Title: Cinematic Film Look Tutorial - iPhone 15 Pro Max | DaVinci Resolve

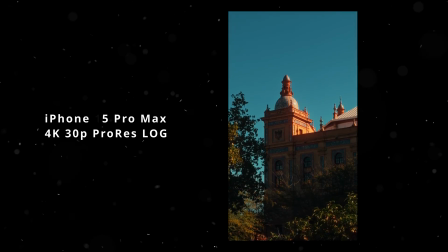0s
In this video, I'm going to show you guys how I color grade my iPhone 15 Pro Max ProRes LOG footage to make it look super filmic and cinematic.
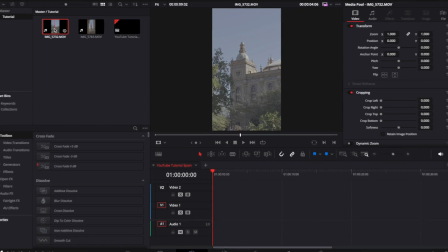6s
Step number one, as always, is going to be to launch up DaVinci Resolve. Now, this is a clip I shot with the iPhone 15 Pro Max in 4K ProRes LOG. Within Resolve, go over to your color tab. Now, this is where we're going to transform from LOG to Rec.709, and I've done a full tutorial on this. Click somewhere up here to see how that's done. Now, if you don't want to do this step every single time, you can add in a PowerGrade, which is this right here,
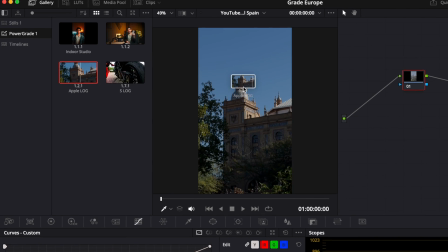25s
which creates these three nodes for you automatically, so you don't have to do this every single time. I'm going to link the one I made for you guys down in the description below, so you can download it for free, where you guys can drag and drop this on and get these three nodes immediately.
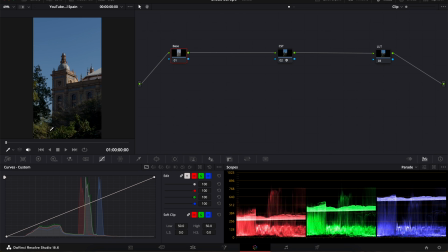37s
First off, on the base node, I want to correct this image. I can already see it's really blue, especially if you look over here in the scopes.
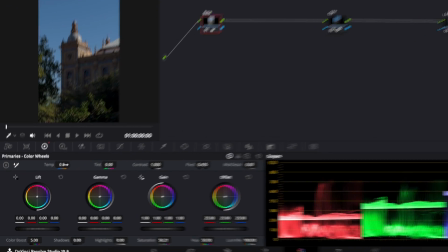43s
So what I'm going to do is go up to my temperature and increase it to about 250.
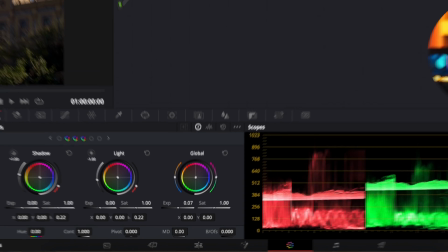47s
Next, I'm going to go to the HDR panel and increase my exposure a little bit to get this nice and balanced here in my scopes.
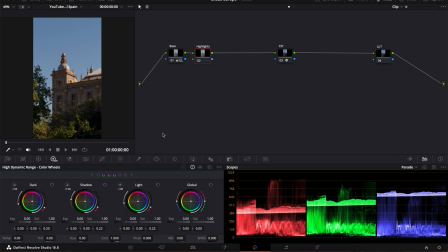53s
Now create a new node and I'm going to call this highlights. In this node, I want to recover all the details that we may lose in our highlights.
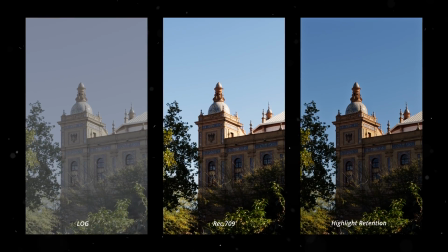60s
Because this is a bright sunny day, thank God we shot log, I'm able to retain all the details in the highlight without it going pure white.
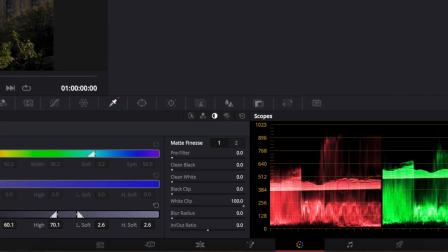67s
Head over to the selection tool and here I'm going to select on Luma. Luma basically ignores color, contrast, saturation completely.
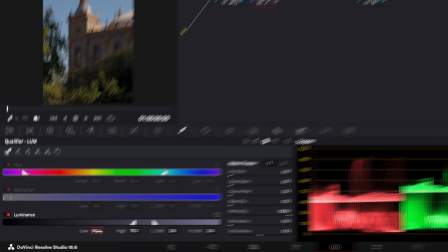74s
It's only light. So I'm going to select the sky and in my low value go to 60 and then low soft I'm going to put at around 15.
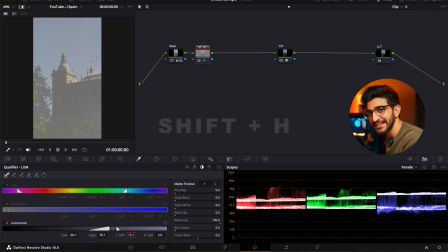82s
If I press shift H, I can see exactly which part is being selected. This is a rough guideline which works for me,
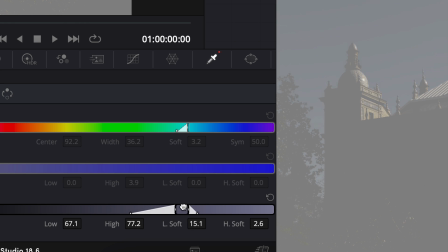89s
but you can move the space around a little bit to get even more precise control over the specific highlight spots and also blur the radius up a little bit. Now with that selected, I'm going to go to my primaries and drop my highlights and just take a look at that.
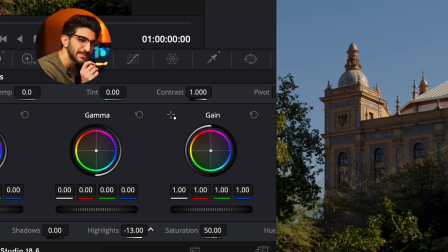101s
It's bringing back the detail in the highlights, but only focusing specifically on the selection we made with our selection tool.
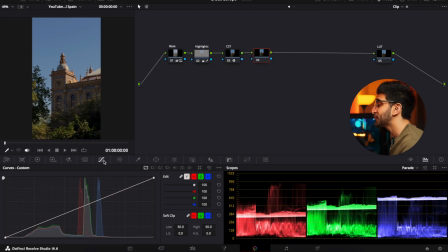107s
Next, I'm going to create a new node after the CST node and call this contrast. Here, go to curves, tap on the three dots and make sure you have editable spline selected. Now with the top point selected, you'll see a second point appear because of the editable spline.
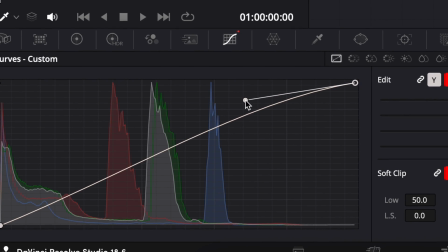120s
And when you drag that up, you can see the curve is a really nice and smooth curve rather than a harsh dotted curve. This will give us the cinematic S curve as it's called.
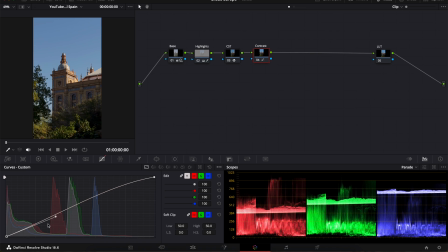130s
So create one for the highlights and drag that to the left and then create a point on the shadows and drag that down and to the right. And you can see we're adding in a bit of contrast to the image. Next, create a new node after your contrast node and we call this hue. Create a new parallel node and call this grade. Now with the hue and grade node is where we're gonna really customize the color of the entire image. First up, select the hue, go into your curves, select hue versus hue, select the sky. And here I'm going to drag these points out to the left and right, which gives me a little bit of a softer control over the blue hues in the image.
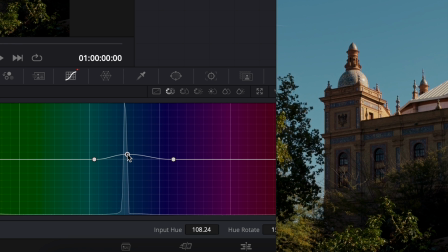161s
So I'm going to bring up the middle point here up towards teal, and you can already see we're getting that teal-ish look.
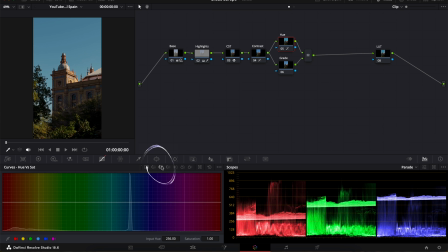166s
Now with that selected as well, I'm going to go to hue versus saturation, tap on the same point again, spread it out once again like I did before, and bring up the middle point to make the blue pop a little bit more and saturate that a little bit more. Next, I'm going to do the same thing for the oranges, create points in the orange point and bring up the saturation there.
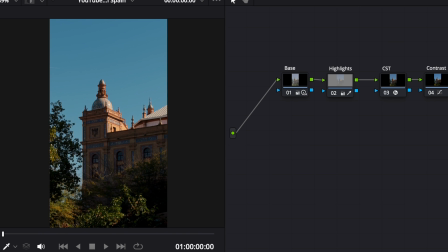183s
Now turning it off and on, you can already see we're getting that teal and orange look. Next up, select your grade node and go to your primaries.
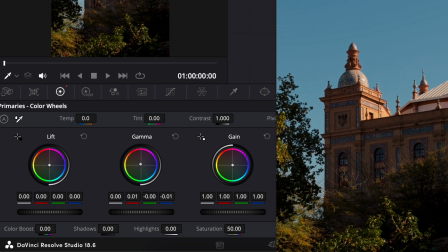190s
So go over to your gamma and introduce a little bit of warmth there. Not too much, we're gonna do this just a little bit and you can already see the brick is popping out a little bit more. Same thing, we're gonna go to the lift and go to the opposite direction and add in a little bit of greenish teal, which gives this nice color contrast.
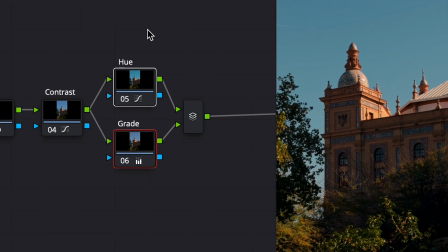206s
It looks beautiful. Now turning the hue and grade node off and on, you can see how the color levels really changed, giving us a more stylized look.
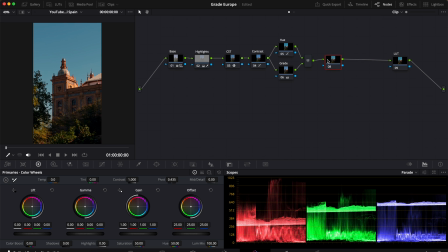212s
Next, create a new node after this and we're going to call that Halation and create a new parallel node and call that Glow.
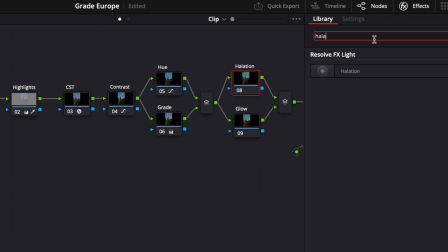217s
With Halation selected, go over to Effects and search for Halation. Drag and drop that on and here you can see the effect already kicking in. This adds that filmic defect of lights bouncing off and blooming a little bit in the highlight spots or where sources of light are very strong. Now by default it is very strong, so we're going to customize this a little bit. In your settings, what you can do with Halation selected, select on view isolated regions and make sure it is only applying to the brightest spots in the image by moving the threshold slider left and right.
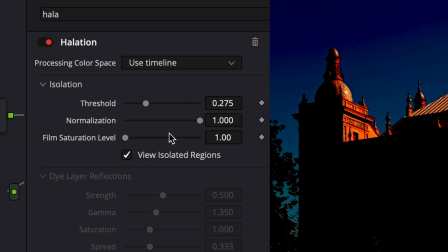246s
I like to go just where it begins to touch the sky because if you do too much you're going to get some banding in the sky and nobody wants that.
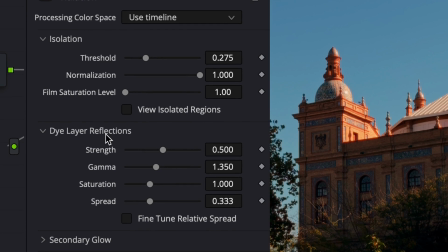253s
Next, we're going to go into our dye layer reflection and drop the strength a little bit so that we can make it as subtle as possible. So I'm going to keep the strength a little bit low and make my spread a little bit high because that's how I like it to bloom into the image.
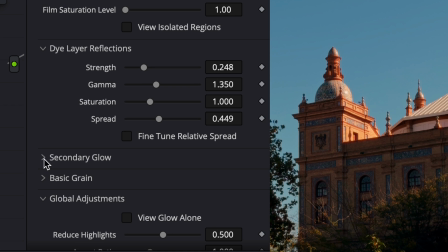267s
For me, this combo works the best. And then what you can do is go into your secondary glow, increase the strength a little bit, make the spread go out to max.
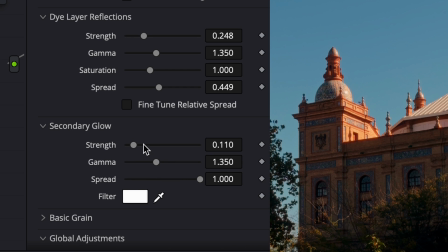274s
This is just my technique. Go to max and then increase and decrease the strength a little bit based on your footage.
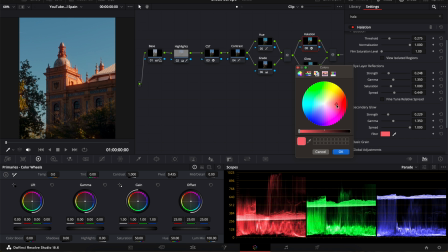279s
Next, I'm going to choose the color to be a little bit reddish because the brick is red and I feel like the glow would be red off of that.
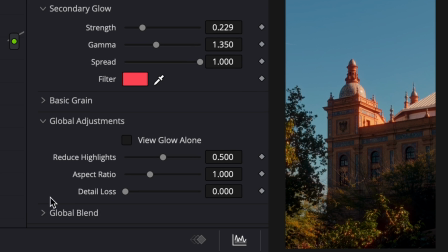285s
It looks great, but it's a bit too much. So to fix that, we're going to go down into the global blend and I'm going to reduce the blend to about 70%. And now if I turn it off and on, I think it looks very realistic and very nice. Next, I'm going to select the glow layer and search for the glow effect. So with the glow layer selected,
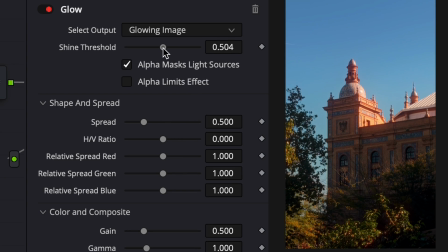301s
we're gonna go up and choose our shine threshold to just where it overlaps with the sky. For the spread, I'm gonna adjust it until I get it just above the bricks and a little bit overlapping once again.
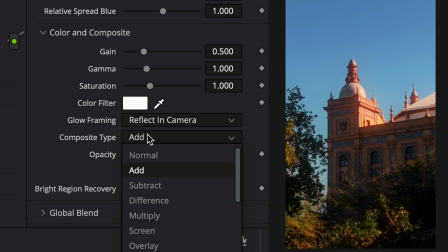311s
Scroll down to our composite type and I'm gonna change it to screen so it's not too harsh. Next, I'm gonna go to the global blend and I'm gonna drop it down to about 55%. I think that's where it looked good. And I'm gonna go into my color filter and again, make it that reddish color, tap okay.
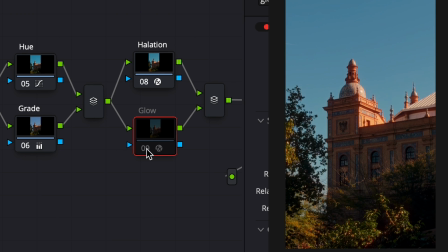326s
And now if I turn it off and on, you see it's a very subtle difference, but it sort of affects the entire image.
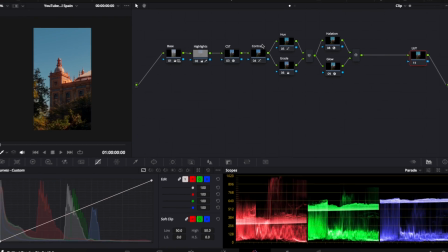332s
Now, after the halation and glow is done, I'm gonna go back to my contrast node and adjust this again, just to make that halation and glow dehazed effect tie in a little bit with the rest of the image. Next, create a new node after the halation glow, call this contrast 2. This is the second layer of contrast I'm gonna add to tie in the highlight spots for the halation with the shadows.
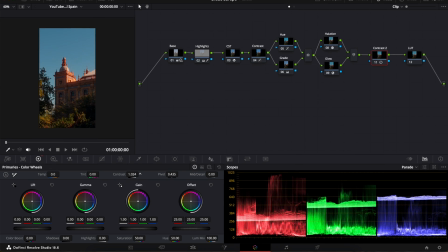352s
So here I'm gonna go into my primaries actually and increase the contrast by 0.60.
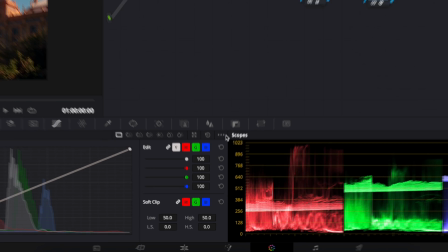357s
Next, I'm gonna go into my curves again and turn off the editable splines this time, create a dot on the highlights,
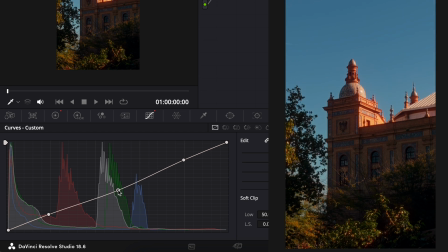363s
a dot on the shadows, and then in my midtones, I'm gonna move them down slightly and highlights up slightly. This really will tie it in and check out the before and after. It makes the sky pop a little bit more. It makes my glows more organic and match in with the rest of the image.
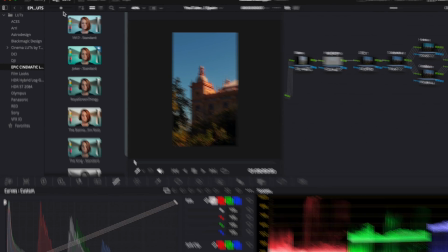377s
Now for the final node, I'm gonna go into my LUT, drag and drop in my favorite LUT, which is the Joker LUT by Film Riot.
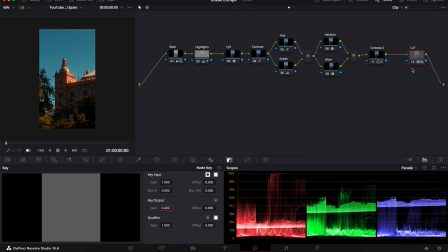383s
I'm gonna drop down the keying opacity to about 40% and check out the before and after. This really cleans up the final look. Now I'm gonna copy these settings and paste them on my other clips and you can already see how it ties in together and creates a really contrasty, really cinematic look that I'm super, super happy with. That's how I color grade my iPhone 15 Pro Max ProRes LOG video. Most of the time, this time going for the cinematic film teal and orange look. I really hope you guys enjoyed this video. If you did, make sure you like it. Consider subscribing for more color grading related videos like this in the future. Thank you for watching. I'll see you again in the next video. Until then, take care.